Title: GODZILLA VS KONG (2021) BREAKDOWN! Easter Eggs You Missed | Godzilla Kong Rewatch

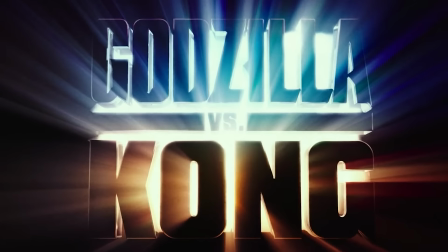Welcome back to New Rockstars. I'm Jessica Clemons, and this is a breakdown of 2021's Godzilla vs. Kong.
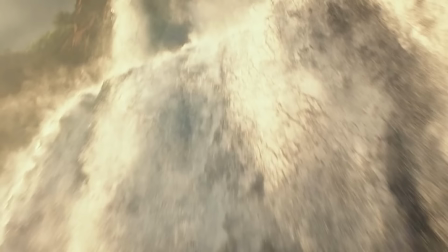This is our MonsterVerse Rewatch series, and every week we're gonna go Godzilla! I like that one from last week, so I'm gonna stick to it.
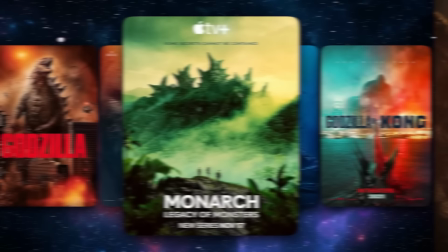Into Hollow Earth for our MonsterVerse Rewatch series and breaking down each of the MonsterVerse films plus Monarch Legacy of Monsters.
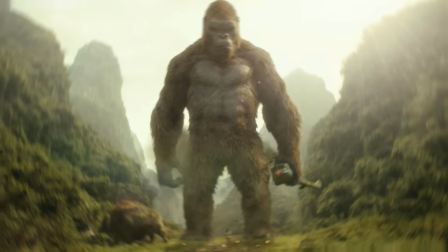We've finally made it, our final rewatch. We've watched Godzilla, Monarch's TV show, Skull Island, King of the Monsters, and we finally made it to Godzilla vs. Kong.
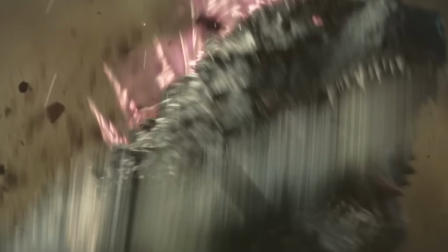We finally made it to our babies fighting. This movie solidified a lot of Monarch and Hollow Earth, which we know comes into play a lot for Godzilla X Kong, so let's just jump into it.
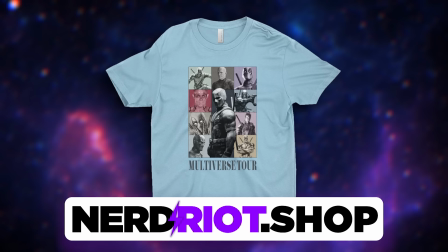But first, be sure to check out nerdride.shop to check out our latest and greatest in new Rockstars merch. Right now, you can grab our Multiverse Tour shirt inspired by Deadpool, or the Face Off shirt featuring both of our favorite heroes.
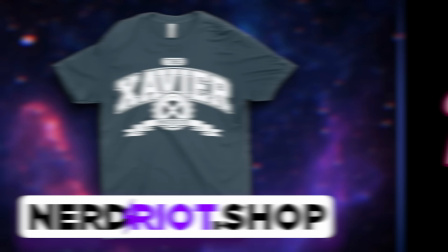Grabbing some merch from the nerdride.shop is the best way to support the channel and all the work that we do here at New Rockstars.
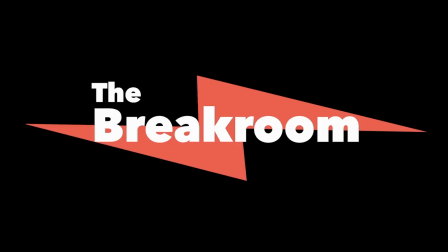I also think that we have our Xavier Institute t-shirt, and I think we're getting break room merch, so go check it out. It's gonna be hot. And it's also summer, so you need a crop top. Show that little tummy. Okay, now we're getting into it.
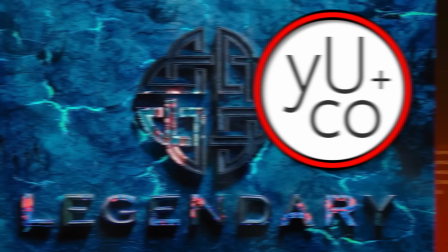We opened the movie with the studio logos as we did last time. These logos were created by Yuko. They also did the main titles and Apex's commercial that we see later.
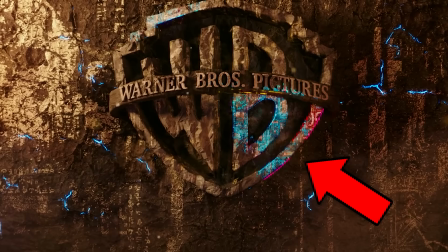The treatment that was requested to make the studio logos was to combine craggy, ancient hewn stone to Hollow Earth with the vibrant, crackling energy source that is found there.
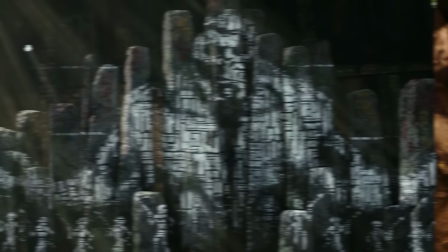So this is a common stone found in Hollow Earth. The wall is actually featured in Kong Skull Island inside the Wanderer's ship where they reveal Kong's history.
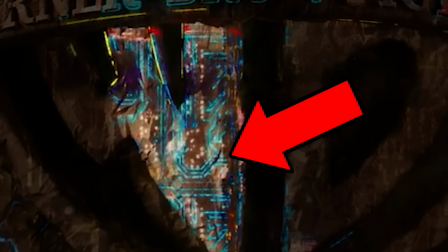This crackling energy is supposed to be the energy found there, but it's similar to something you'd see in like a synth wave aesthetic, which Adam Wingard, the director, is a huge fan of.
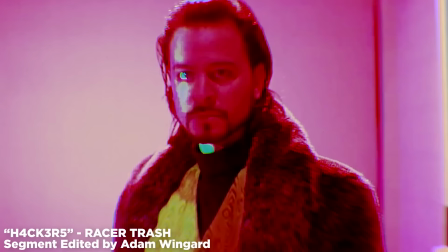My name is the Plague.
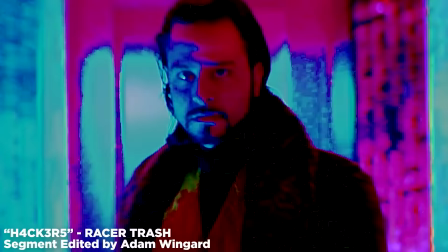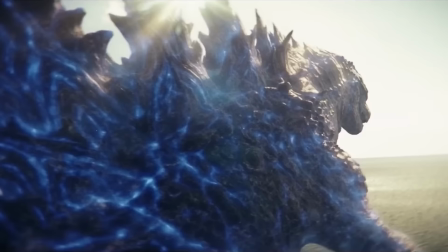So I think we're referring to the glimmers that we see through the cracks in the wall, like Godzilla's skin when powering up the atomic blast.
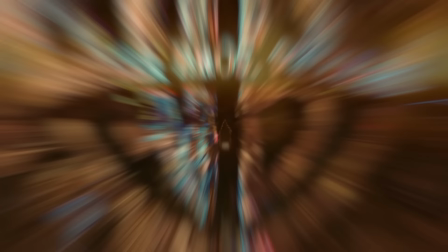We see that energy later in the movie when Kong places Godzilla's axe around the throne. You can hear the sounds of nature and the faint sounds of a helicopter, which could remind us of Skull Island.
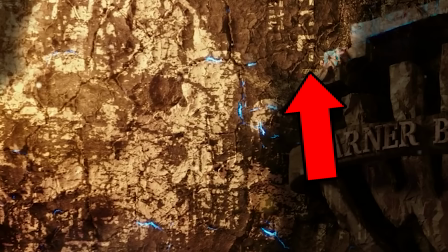This wall also has hieroglyphs of men with weapons and old symbols, similar to the Iwi people's markings.
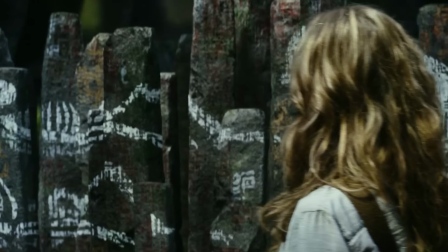This is said to remind us of the last time we saw Kong, which was in Skull Island, and his connection to Skull Island and the Iwi tribe.
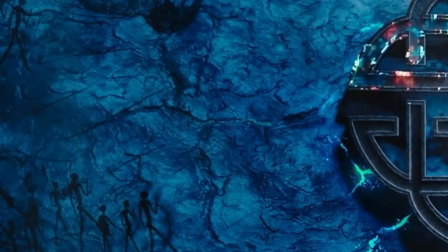Then, in juxtaposition, we get the legendary studio logo. Blue, coal, more like basalt, which can be found on the ocean floor.
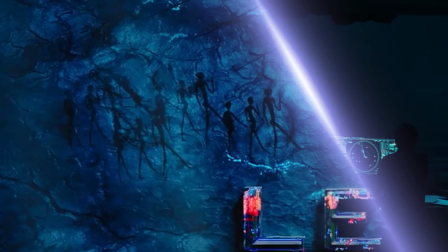Also, the way the light shifts emphasizes that we're underwater, like in King of the Monsters. These hieroglyphs don't look like the same ones from Godzilla King of the Monsters. Those were carved in. These look painted. We cut to black. At the same time, you hear a single beat of Kong hitting his chest.
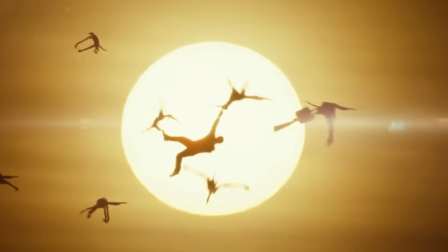We're somewhere on Skull Island, and we open on the silhouette of the sun and the sounds of nature and these birds. The last time we saw these birds silhouetted by the sun, they were killing that scientist in Skull Island, and it's almost identical shots.
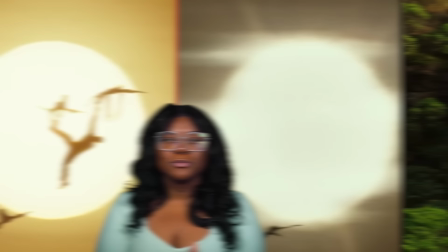Different time of day, but you know, still the crazy birds. Kong awakens from his slumber on the side of a mountain.
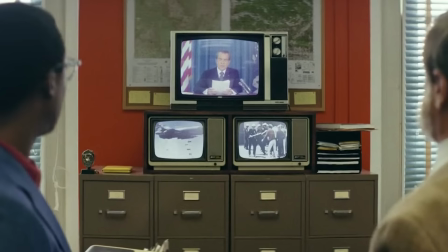Over the Mountain Across the Sea by Bobby Vinton plays. This song, not only in title, parallels with what Kong is currently doing, but was released in 1963.
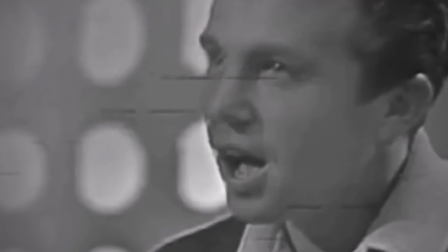And I feel like Kong Skull Island left us with that like 50s, 60s, 70s vibe because we span over those decades in the movie.
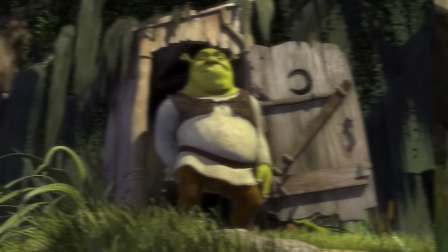So it's still serving that here for Kong. Yet, like an old man, he goes about his day. Noah also mentioned some folks online pointing out that this opening has a lot of Shrek vibes to it.
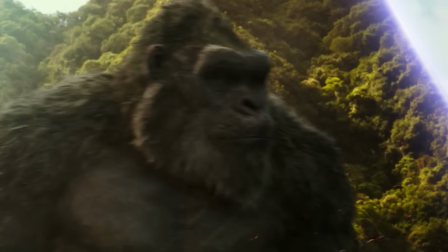Shrek, he's waking up, scratching his butt and stretching. I can see Adam using that as a reference. The last time we saw Kong was in 1973 during the events of Skull Island.
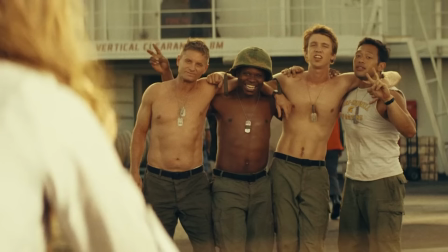This movie takes place in present day 2021, so he was much smaller then. As for the timeline overall, Skull Island takes place in 73, Godzilla takes place in 2014,
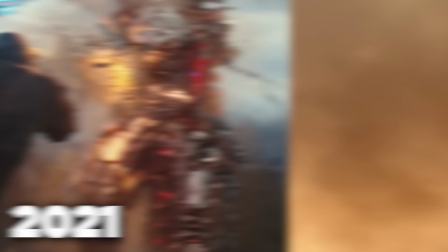King of the Monsters takes place in 2019, and Godzilla vs. Kong takes place in 2021.
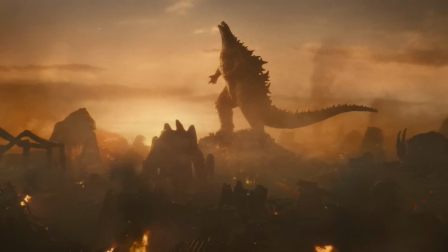So it's only a little under 3 years since the last huge Titan attack that awoke a ton of Titans.
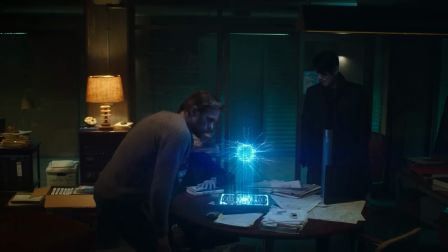So rightfully, we should expect to see the world still recovering, more plans in place for these sort of things, and new discoveries around the Titans and what they want.
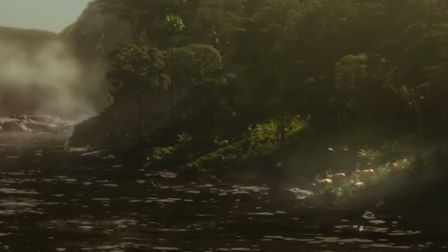This could be the same spot where Kong left Weaver and Conrad at the end of Skull Island's movie. I'm not too sure, they just look very similar.
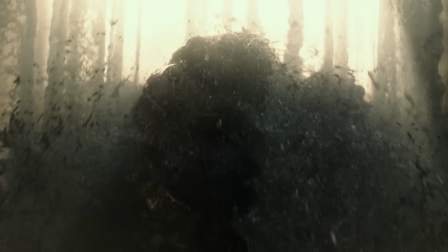To the right, you see the little deer we also saw on Skull Island. He watched himself under a waterfall to wake himself up, and he's really just like us.
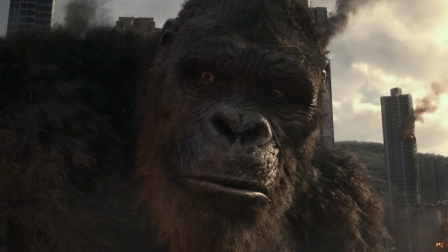Then we meet Gia, played by Kaylee Hoddle. This actress and the character are both deaf, but Gia is able to speak with Kong via sign language, and later we learn can sense Titans.
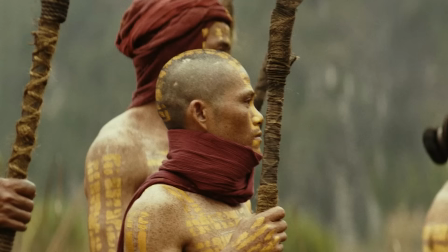Gia is 10 years old and an orphan Iwi native. We learn later between Andrews and Nathan that a storm wiped out the Iwi people in their village, which we didn't see in the movies.
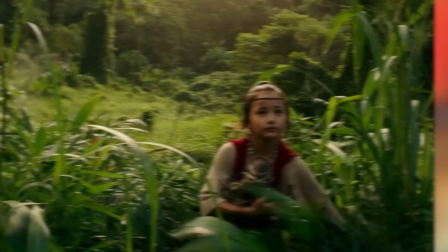In the novelization, they spoke about how Gia was left in her last moments of survival and was rescued by Kong.